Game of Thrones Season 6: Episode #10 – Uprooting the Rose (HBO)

We knew, however, we would want some elements.
Action!
It's lit underneath. We made lighting trays underneath that had a UV LED strip system.
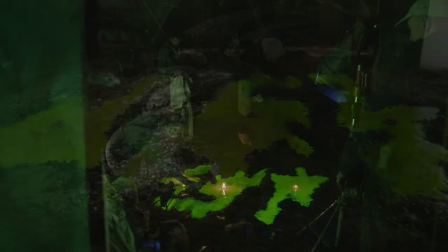And in the puddle itself is a high fluorescent pigment. When you're lighting from underneath, it's glowing already. Then with light from above as well, and you've got the additional, and that's what gives it that real high fluorescence.
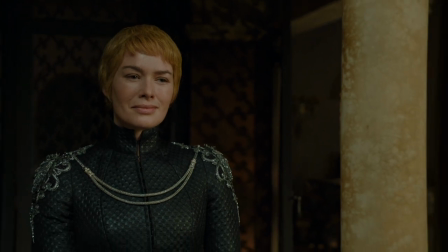It's like this pure enjoyment of wiping out all of them.
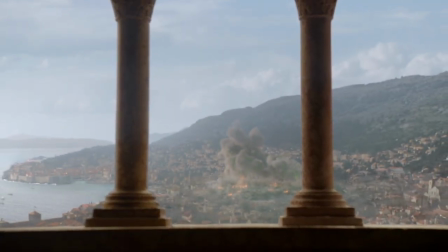She has a plan. She executes that plan flawlessly, apart from one major wrinkle.
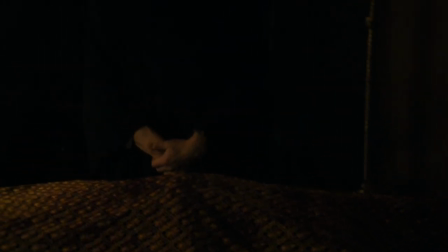The very person that she wanted to protect most in the world is lost as a direct result of her actions.
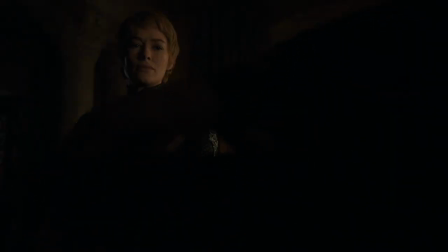Show me.
What we were trying to do in the scene is to show that something dying inside her. The prophecy has come true. She's seen all of her children die. The thing that kept her going for so long is gone.
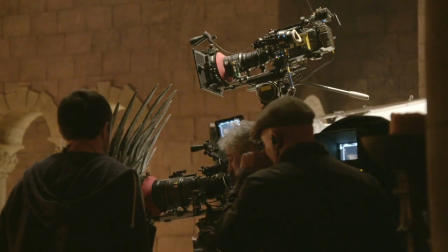She's been through so much and she's so hardened that she's not even capable of mourning him.
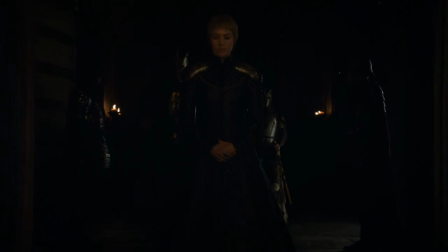The next step is that she's gonna take that throne. Now you have this woman who, I don't know if it's crazed, I think it's just empty, which is probably more dangerous.
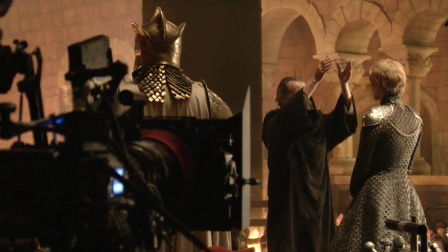She finally gets her heart's desire, the Iron Throne. At the same time, she's lost almost everything that she cared about to get it.
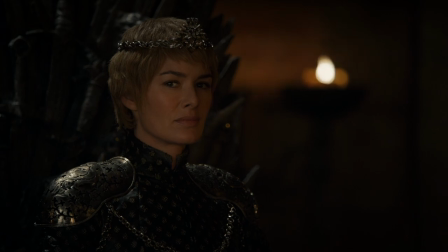And there's that look between her and Jaime, which is enigmatic, and which hints at season 7 drama to unfold.
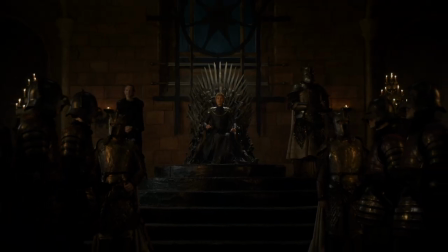But she is, at the end of season 6, colder and stronger, and Queen of the Seven Kingdoms.
Long may she reign. Long may she reign.
It's tough, you know, it's like the Red Wedding.
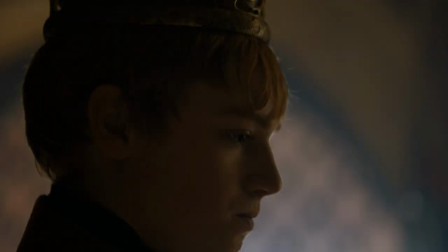It's tough to say goodbye to a lot of actors that we've been working with for quite some time.
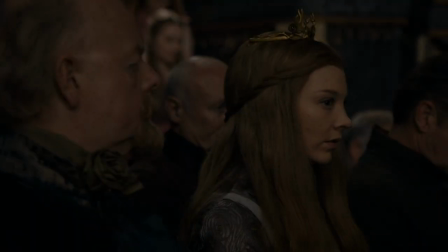Whether the ones that we've been with since season 2 or, you know, Jonathan Pryce, who just came to us last year, but has become one of our favorite actors so quickly. I hope it's not a waste that I've learned all 500 names of everybody I've worked with.
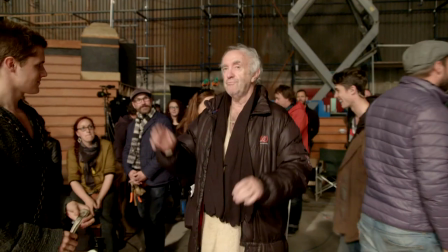It is a great, great production to be involved in. I won't be able to say thank you to all of you, but I've had a wonderful, wonderful time.
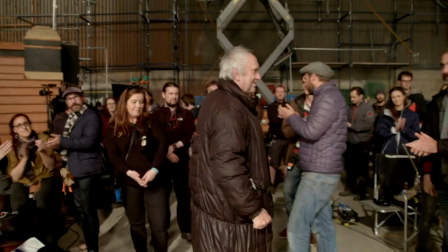Thank you. Thank you. Thanks.
It's been very personal. Which of the best ones are, I think. So I'll miss Lancel.
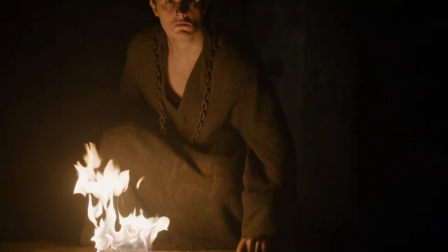I'll miss him a lot.
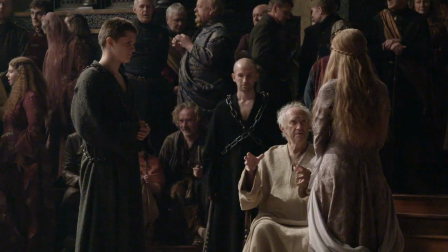Once you've been a part of the circus and the madness and the joy that is Thrones, you are always a member of the family. The rose has been uprooted.